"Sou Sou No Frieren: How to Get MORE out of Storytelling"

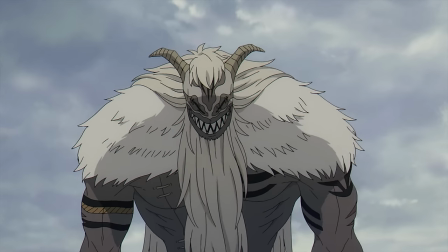As the first demon of the show, Quall is shown as a giant monstrous creature with legends told about his power.
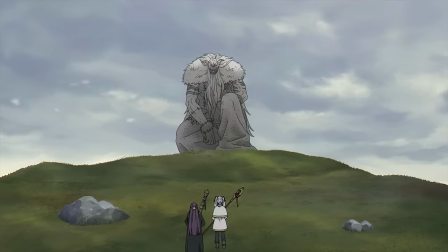However, he can be interpreted as an allegory for stagnation. He is literally sealed in stone, unable to grow or develop his skills further.
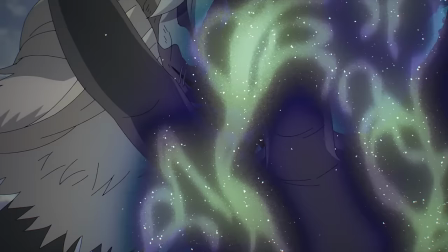So when Freiren faces him again 80 years later, this once legendary demon is nothing more than a monster with basic offensive spells,
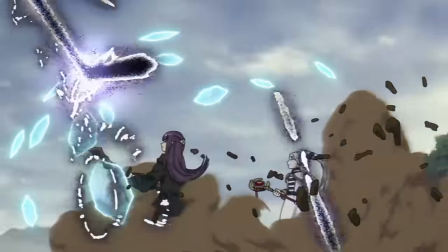and despite him holding his own at the start, he does lose very quickly.
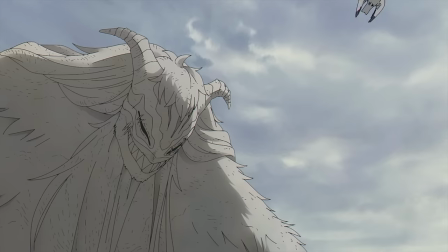In Freeran's case, it's a cautionary tale about what happens if she doesn't continue to grow as a mage and as a person.
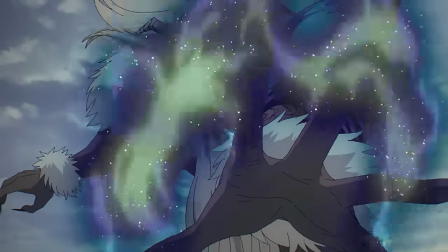She has also gained legendary status for her achievements, but if 80 years can make Quall's power obsolete, Freeran may find herself obsolete just as fast.
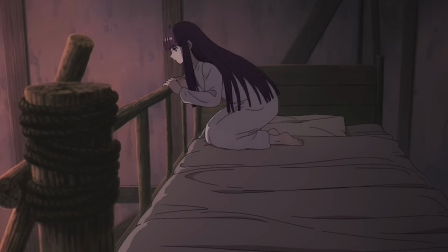The theme of stagnation is also noticeable in Fearne, who appears to be anxious to fight Quall after hearing just how powerful he is.
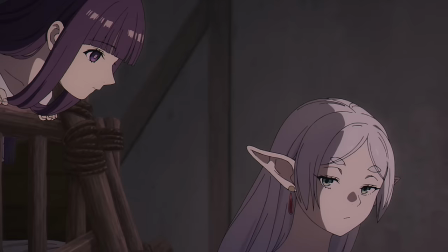Yet, her anxiety came from a lack of knowledge as Feren didn't do the necessary reading to understand what kind of threat she's facing.
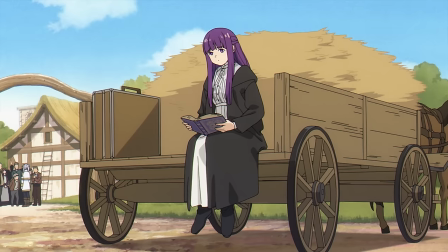That's why after the defeat Qal, we cut straight to Feren reading a book while Feren is receiving praise from the villagers.
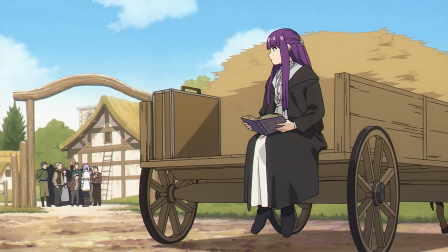I really like the shot as it indicates that Feren not only learned the importance of being well read, but also accepted the fact that she did not perform as well as she could have.
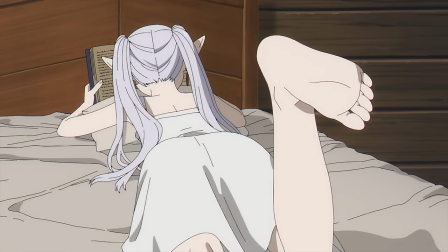It also reveals a potential reason why Feren is often seen reading. The Ainzim.
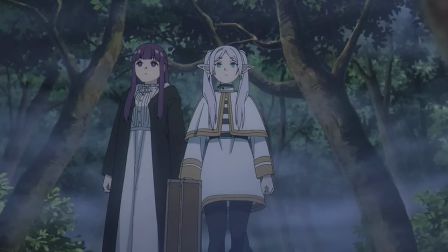Monsters that take the appearance of dead loved ones, to lure them into the forest. Freiren and Fern have to face them and both see the most important people in their lives.
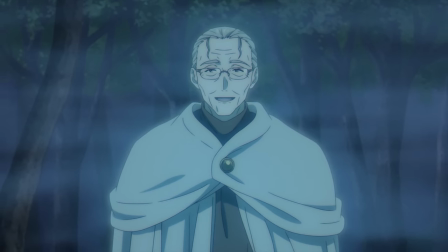For Fern, it's Heiter, the priest that adopted her, and for Freiren, it's Himmel.
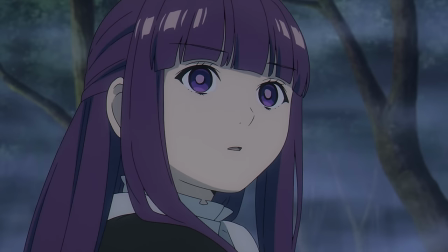Heiter can be seen as a representation of Fern's grief, as she's not willing to let go of him yet.
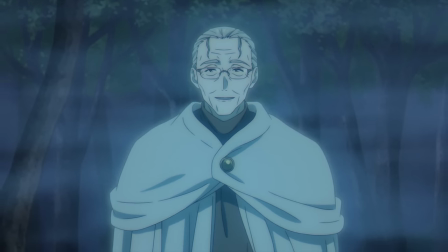She knows it's not the real Heiter, and yet, she can't force herself to attack either. For Freiren, she was expecting to see her mentor, but instead she got Himmel,
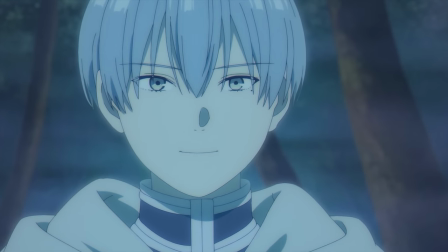visually indicating that Himmel has made the greatest impact in her life, even if she didn't think of it like that.
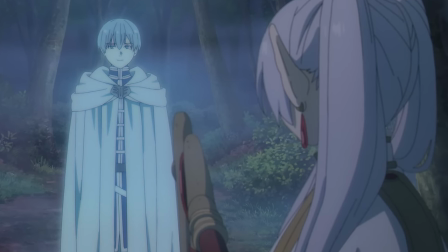What I like about this contrast is that it indicates both of their flaws and what they have to overcome on their adventure.
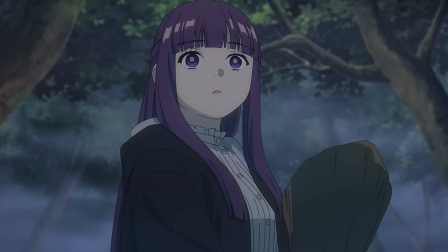Fearne still lacks combat experience and lets her feelings hold her back from taking decisive action.
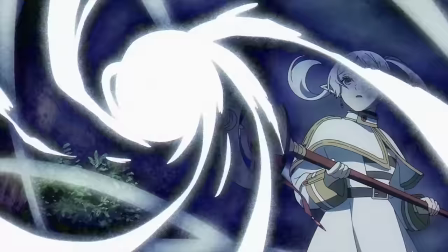Meanwhile, Freyrne is still cold and rational, lacking that human understanding of emotion and connection.
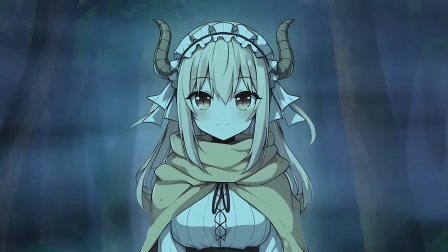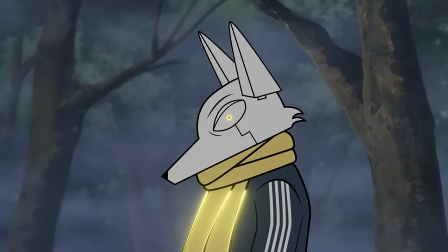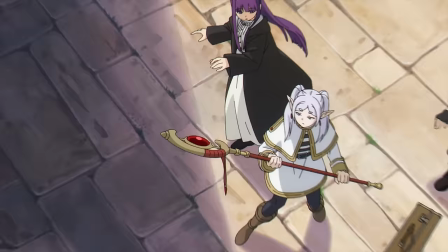Hmm, Freyrne still lacks humanity and connection to others?
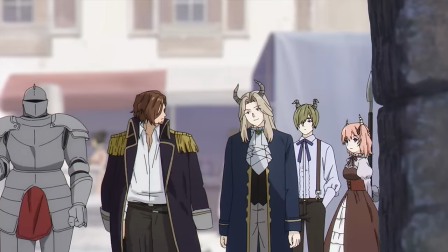I wonder if there is a monster that could represent the dangers of that moral inefficiency and highlight their incompatibility within human society.
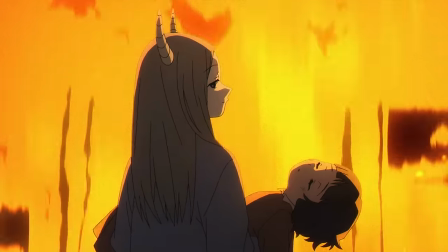Oh wait, there is. The demons. Demons are one of the main threats in this world, but unlike the demons in other stories, these ones seem to be a bit more intricate.
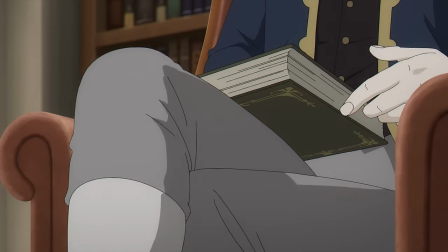While their actions can be seen as evil, I wouldn't call them evil. They don't have the same concept of morality and empathy.
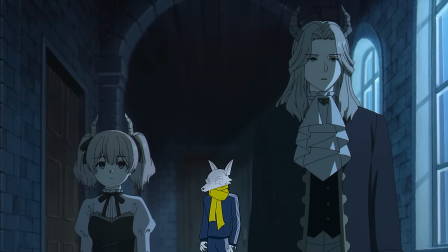In fact, it seems like they are biologically incapable of feeling empathy, so their actions can be driven by malice.
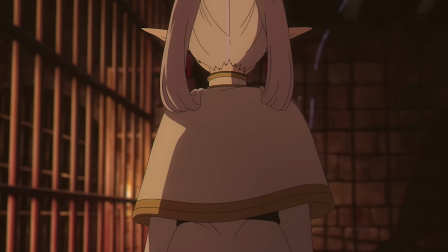However, they are intelligent creatures that can cooperate, even if it seems to only be driven by personal goals and ambitions.
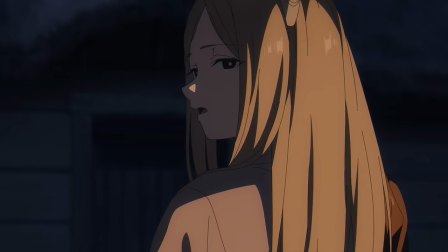By all accounts, their kind is as intelligent and sophisticated as humans,
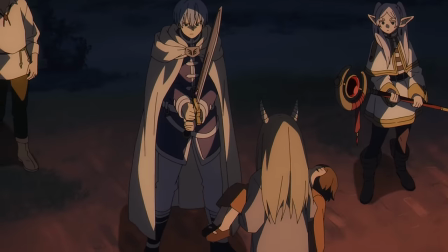but that lack of empathy makes them so incompatible with humans that the only solution for them both is to kill or be killed.
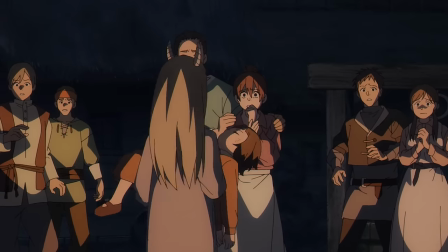Thematically, in a story all about human connections, I think it's very appropriate to have villains who are incapable of having them,
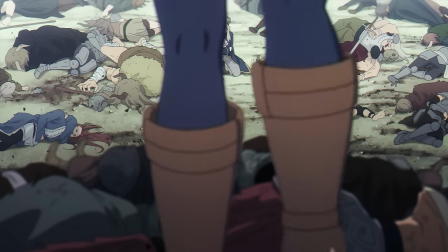and while Freon has plenty of reason to slay demons, I think there's something more metaphorical about Freon destroying demons who don't value human life.
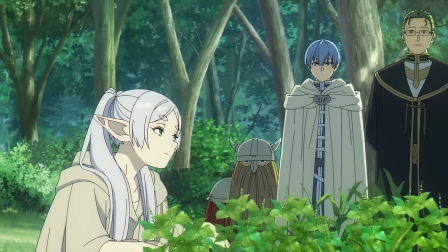Maybe it's not just external demons that she's battling. But I hope you got an idea of what I mean by focus.
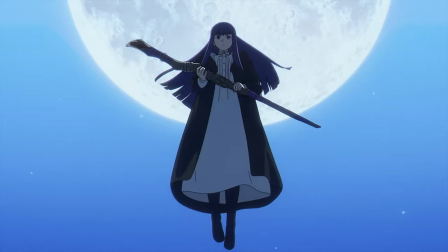The characters, the locations, the magic, the monsters, all connect to represent something that fits the show's themes or concept.
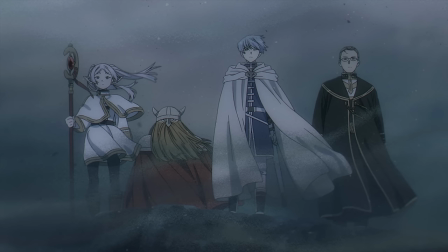I could analyze all the subtexts that the show provides for hours and hours, and that's a sign of just how deep the storytelling goes.
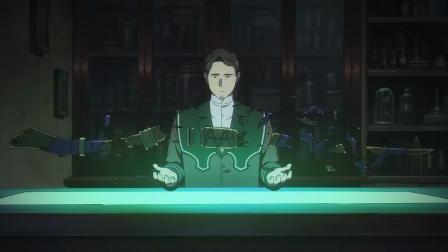Pretty much everything fits neatly, and you can see the intentionality pretty clearly if you look close enough.
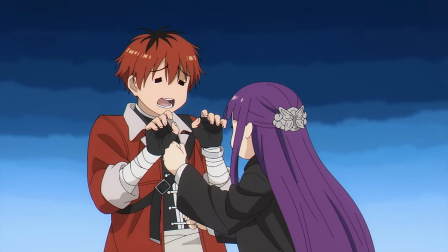You can debate how well it succeeds at conveying those ideas, or argue over which interpretation is more accurate,
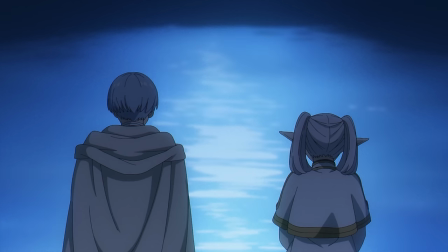but the fact that there is even something deeper to analyze already earns praise from me.
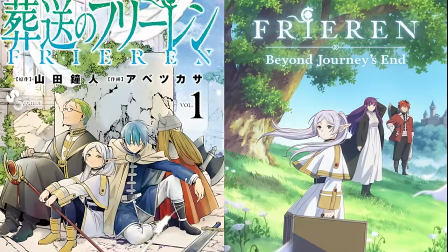Since So So No Friren is both a manga and an anime, they benefit from another layer of depth through the use of visual storytelling.